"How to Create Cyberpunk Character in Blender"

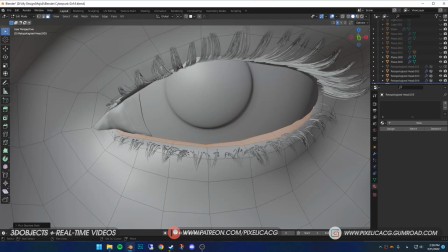At the end, for the tear line, I selected the faces in the eye area, duplicate and separate them,
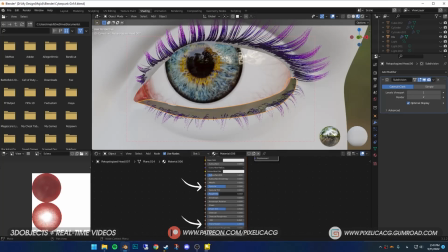push it out of the body a bit, increase the transmission and specular, added noise texture and displacement node,
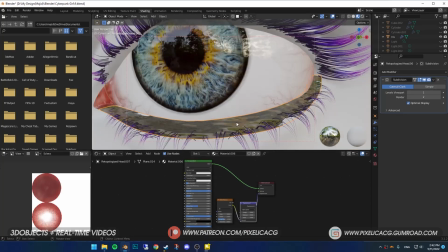and connect it to the displacement to achieve that watery looking tears. Now for the head texturing.
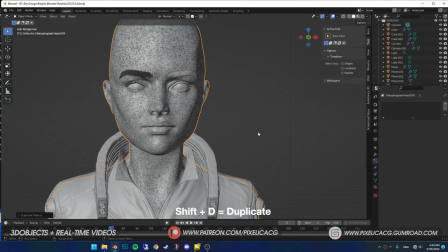I unwrapped the UVs of the head, get a copy of our model for later. I brought the head diffuse map I got from Texture XYZ.
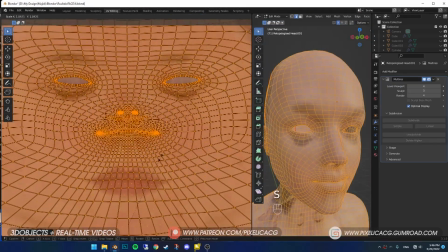In the UV editing tab and in the edit mode, I start matching the UVs with the texture, just selecting the faces,
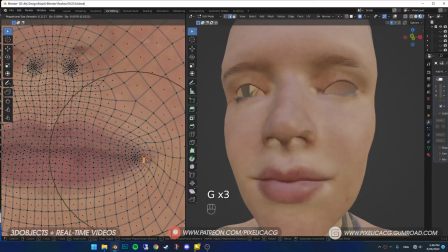and while proportional editing is on, moving the faces to the correct area so it would be matched with the image.
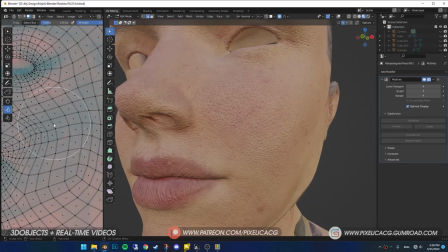In my last video, I explained how to use these maps to get a realistic skin shader in Blender step by step, so I'm not gonna go deep on it in this one.
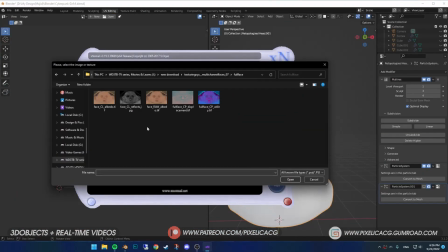Go check that one out. Then using a small free app called XNormal, I baked all of the maps from the model with the stretch UVs to the one with the normal unwrapped UVs.
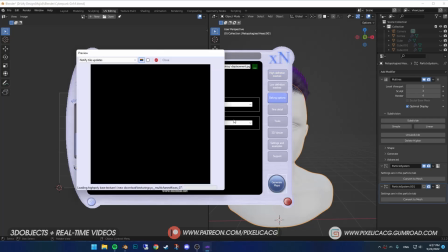A lot of people have been asking why not use Blender instead,
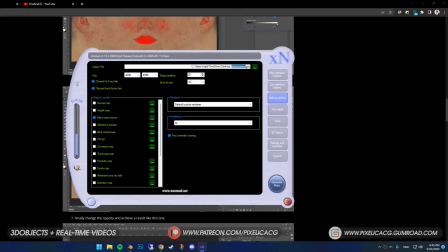because this app is much faster in rendering really high resolution maps and it's just really easy to use, so why not?
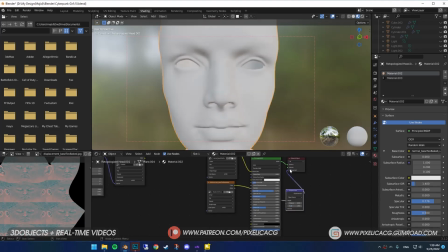Then back in Blender, I choose the model I got a copy from in the beginning and bring all of those maps back in here and connect them to the principal BSDF.
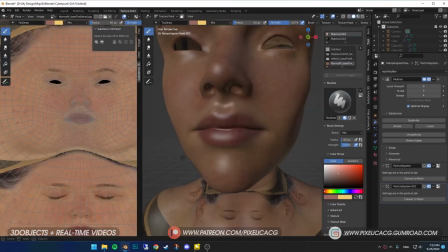Our maps are not perfect yet because there are so many useless elements on the skin that we need to remove. So I use the same face image to paint out those areas. Again, I explain all of it in the tutorial up there.
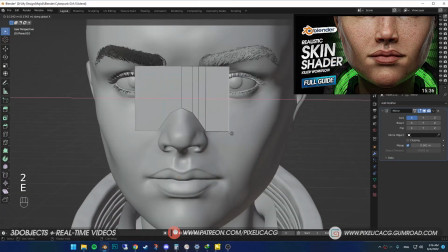For the glasses, using simple modeling techniques, I start with a plane, extrude and went around the face and made these simple glasses.
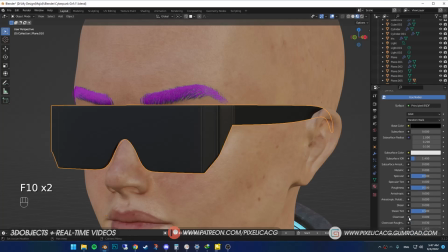I gave the frame a solid solid dark gray color and a mix of transparent and glossy BSDF for the front.
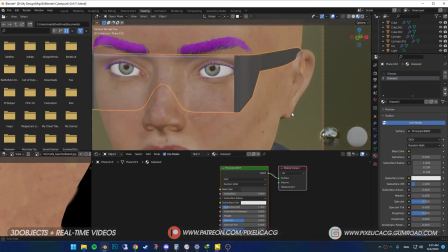And since it's futuristic, I want it to act like a screen. So I unwrap the UVs properly and export the image.
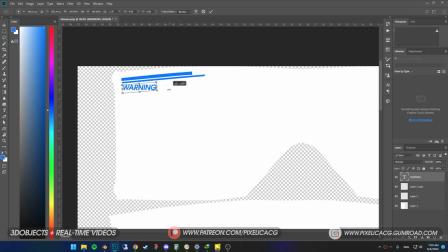Opening the image in Photoshop, I added some elements like a health bar or a warning sign to it, then saved it as a PNG without any background.
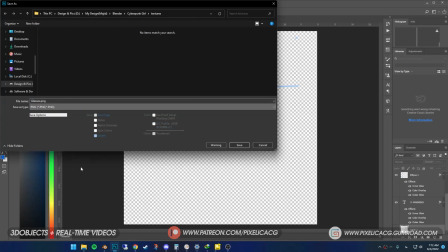You can do it in any software or even Blender, but it's definitely easier and faster in Photoshop.
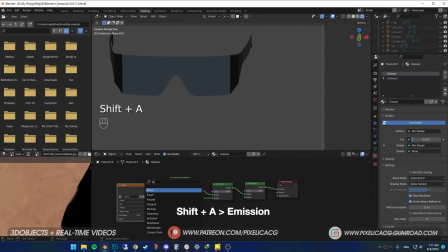Back in Blender, I import the PNG, then added another mix shader and emission. Then connect the PNG to emission and emission to mix shader, so it acts like a light.
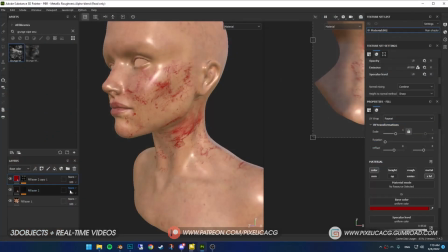Optionally, I added some makeup and blot to the face in Substance.
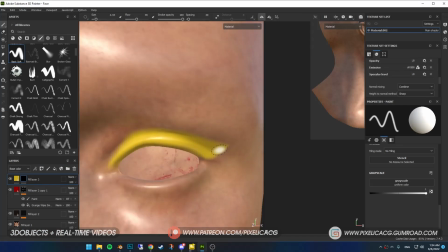You can paint this in Texture Paint tab, but since I have a really high resolution texture and not a powerful PC at all,
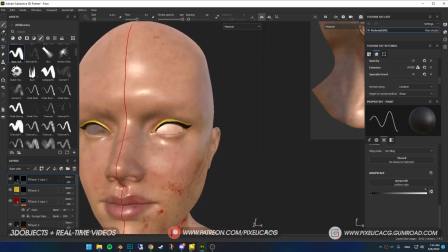it was really laggy and annoying in Blender, so I used Substance since it's much lighter for this stuff.
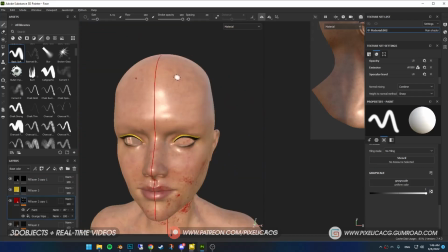And the final touches for the face, as y'all know, they mostly have Cyberware on their faces.
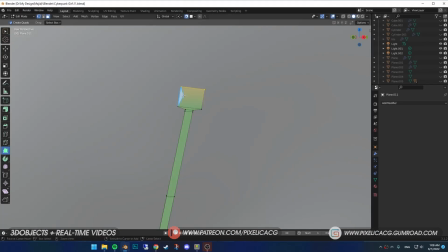So I enable snap through in a plane until I have a futuristic shape. I have some reference by my side from the Cyberpunk 2077.
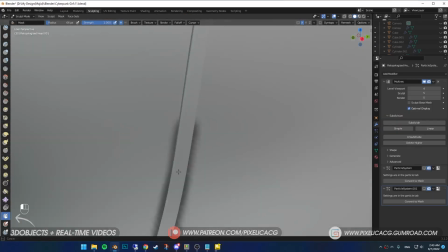I select the head. In the sculpting mode, I paint the mask close to the Cyberware. Then by pressing Ctrl-I, enter it, and using grab brush, I push it inside.
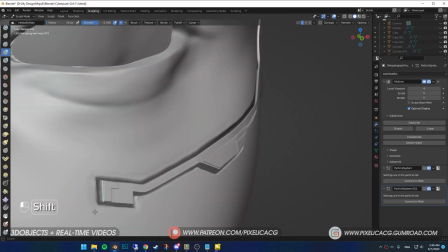Then Ctrl-I again, and using inflate brush, I inflate the edges just a bit. For the Cyberware, I downloaded their texture and bring it here.
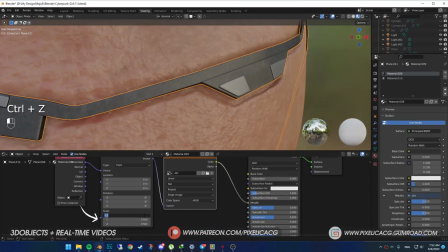While the base color is dark grayish color, I connect the dirt to the metallic and change the position and rotation using mapping, then connect it to the roughness as well.
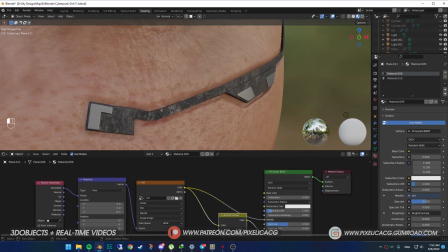I added a bright contrast node and drop it between these two to control the intensity of the roughness.
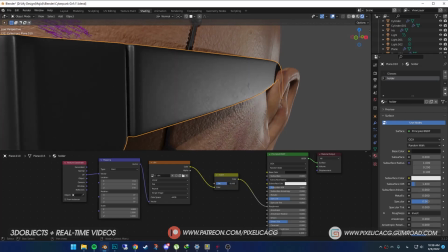I do the exact same thing to the frame of the glasses. Now it's time to pose the character.
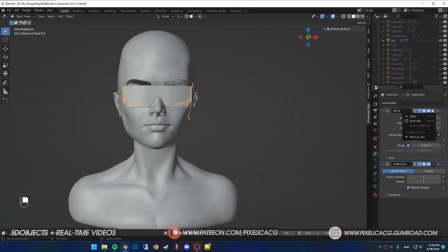Yay! I make sure to apply any mirror modifier I got so it wouldn't interfere with our posing.
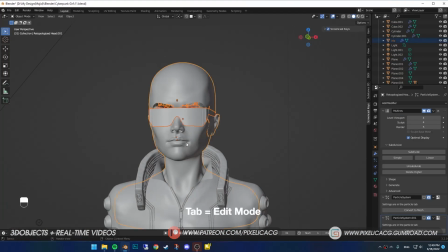I select all of the objects except the clothing. Press tab to go to edit mode, then select everything above the neck.
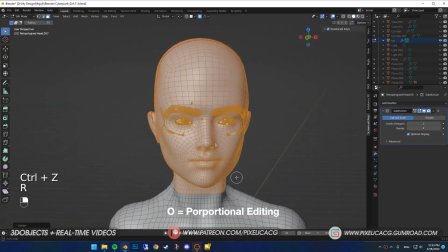Turn on the proportional editing so we have a smooth rotation, then I rotate the head just a bit to the left.
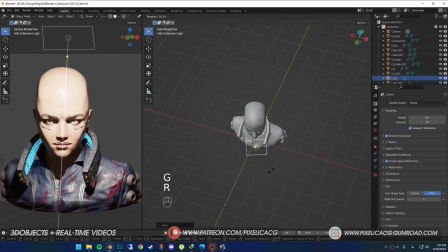For the lighting, I added the area light to the front with an angle. Tone it down so it wouldn't be so intense.
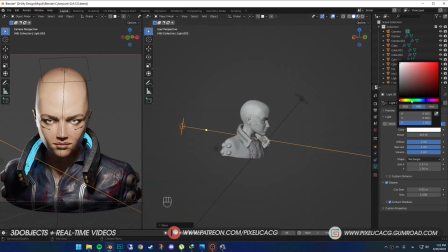I duplicate it and move it to the left and rotate it and point it to the character. Then change the color to something like purple. Another copy for the right side, but this time with a green color.
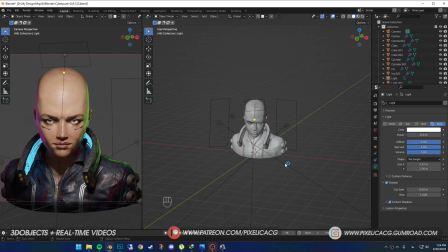As y'all probably know, Cyberpunk cities have a lot of colors and LEDs, so it just makes sense to have a colorful lighting.
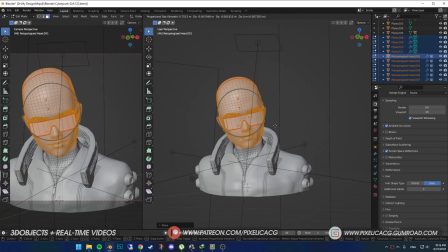I tilt the head slightly to the left to make it more interesting.
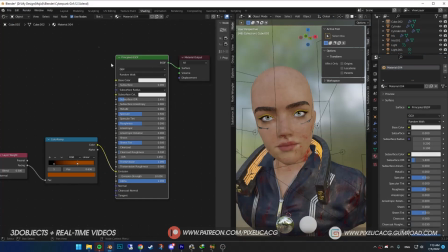Forgot to mention, for the strips around the neck, I have a simple principal shader, layer rate, and a color ramp node for the light.
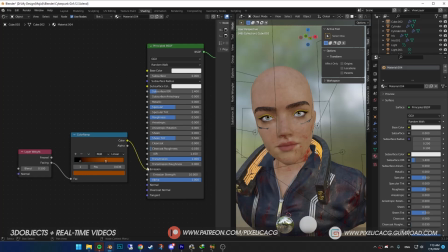Connect the facing to the color ramp and color ramp to emission. Now any color you put in the color ramp will be the strip lights.
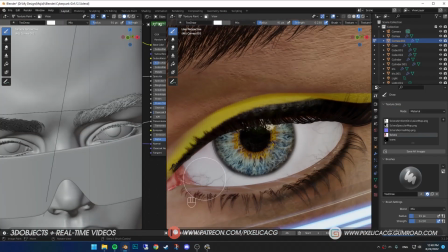I realize the eyes are a bit too bright, so I select this clear texture and I start painting a gray pale bluish color around the iris to make it more real.